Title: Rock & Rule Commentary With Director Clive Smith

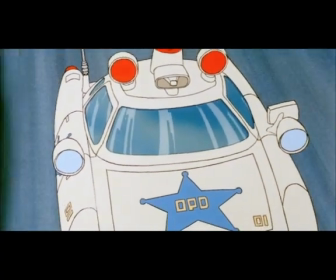This was a tricky shot because it started off as an animated car on an animated background,
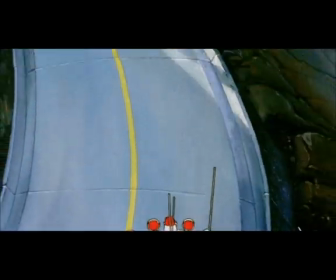and then it transitioned up through to an animated car on a huge still background.
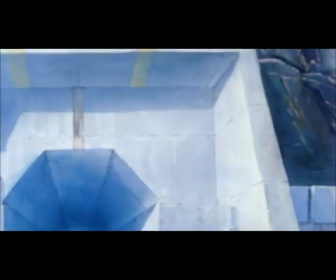This was a neat idea. This was Ray Jafflees who came up with the idea of the light bridge, or the laser bridge,
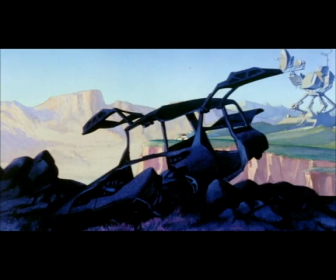that just zips out a power platform made of light or some kind of energy that the car rides on.
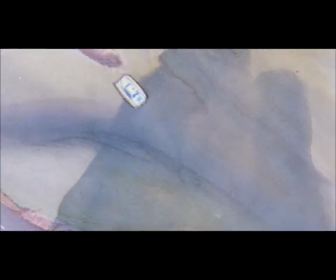So here you can see that the car doesn't need to conform to the road winding around.
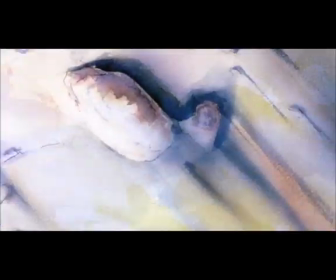It can just cut straight across the countryside because it's a hover car.
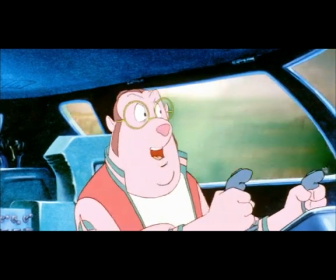Just remember, Omar, it's not ohmTown, it's New York.
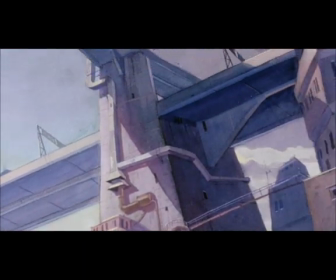This is our first glimpse of New York, and a little taste of the dark and oppressive world that our boys are about to get into.
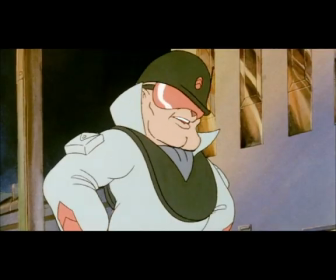The trapdoor style barrier was an invention of ours, and now I see them everywhere, or at least I see them at the American Embassy anywhere I go.
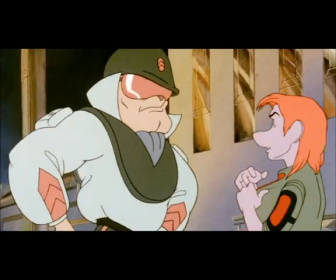We should get residuals for that.
Chief Inspector Quaalude, ohmTown Police.
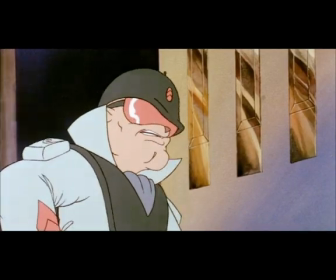These are scientists. Big shots.
And this is Maurice LaMarche playing John Wayne, playing the border cop.
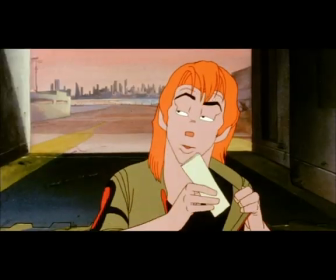That's great. You're doing a good job.
And Omar trying to pull the wool over his eyes.
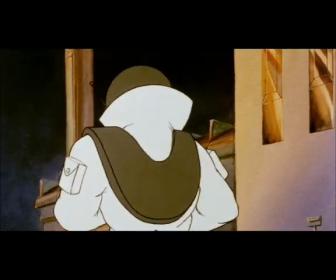I'll just check this. Hey, this is a tuna fishing license.
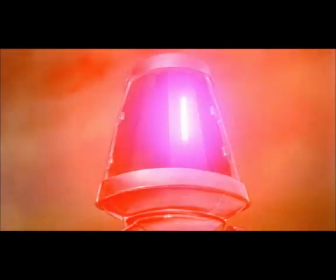And here we are actually in New York.
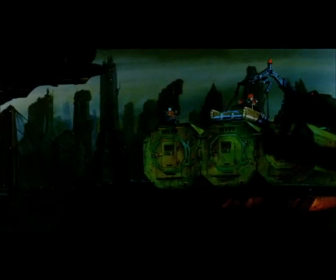And we introduce the city as being dark and very, very scary.
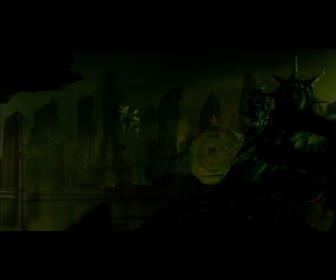Kind of like what we did here. We
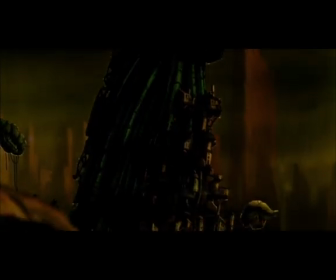stuck dwellings to the sides of monstrous, cold, machine-like buildings.
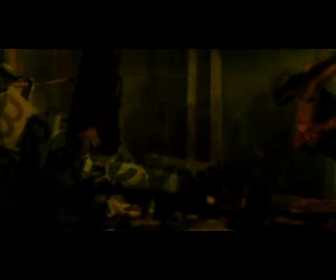Little houses clinging like limpets or some kind of mold or disease. And there's no doubt that it's New York.
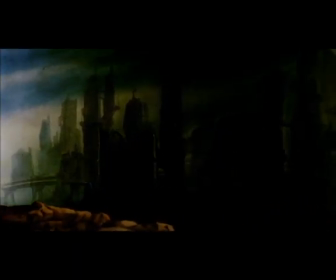It's a future gone wrong. It's dark and menacing. And it's a place to stick our clean country boys and make them totally vulnerable.
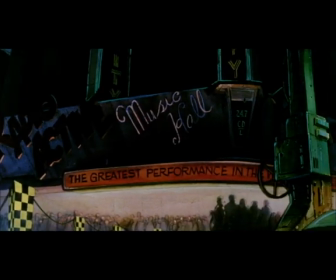Using things like radioactive music hall and typical AM radio announcers,
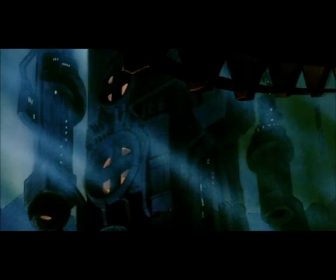all this sort of contrived to make it a believable and familiar city as well as it being obviously alien.
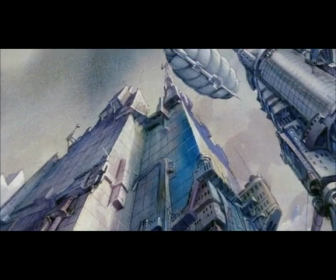So here we're introducing a building in New York where Angel is being kept prisoner, and there's the blimp hanging out at the top.
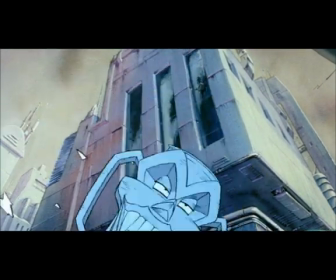Okay, that's it. You're gonna stay here.
That was a mock mug, by the way.
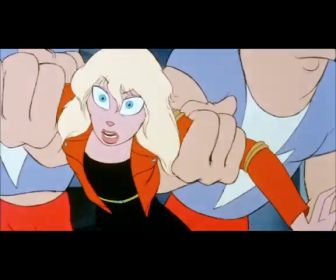And of course it was a throwaway, as you can see.
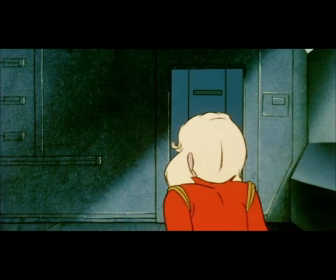So here we have Angel, who's locked up in the tower in one of Mock's buildings in New York,
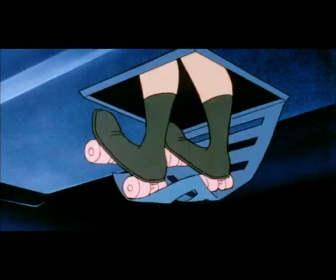by the Schlepper brothers, and she meets the Schlepper sister, Cindy,
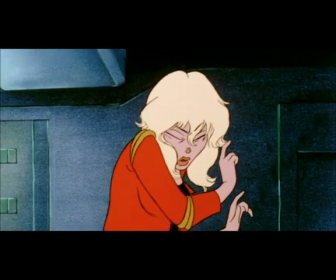who's just as big and lovable as the Schleppers themselves. She also roller skates.
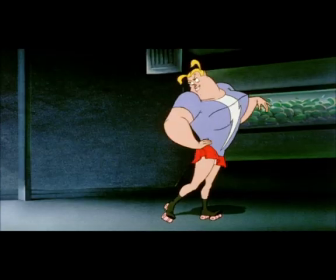Cindy weighs, 350 pounds, just like her brothers.
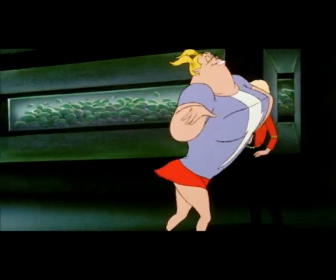But we animated her as if she was very, very dainty, very lightweight little angel.
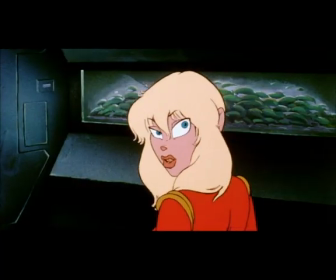And it seems to work. It seems to work nicely in contrast with her design.
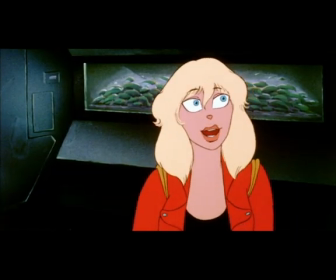Yeah, I guess so, but, hey, it don't make life any easier.
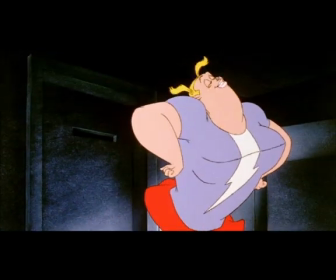Cindy knows what you're talking about, but they just don't understand us new women.
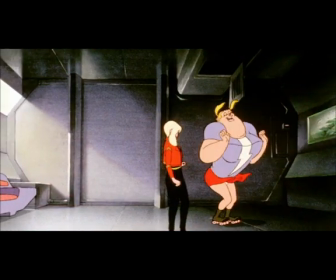After all, every now and then a girl's gotta get out and dance. Catch my drift?
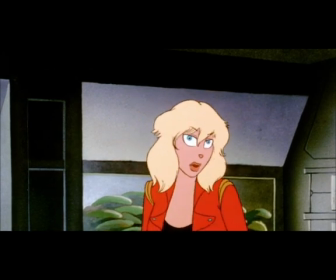Gotcha.
One of the interesting things about this film, when we released it in the early 80s, the market for animation was pretty limited.
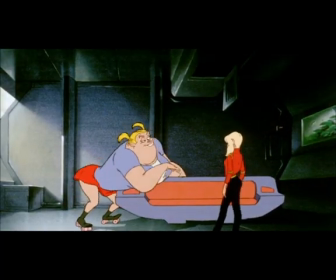It was limited mostly to children's cartoons.
I do it every Saturday night.
This picture started off as a children's film called Drats and evolved gradually as a much darker story with more adult themes.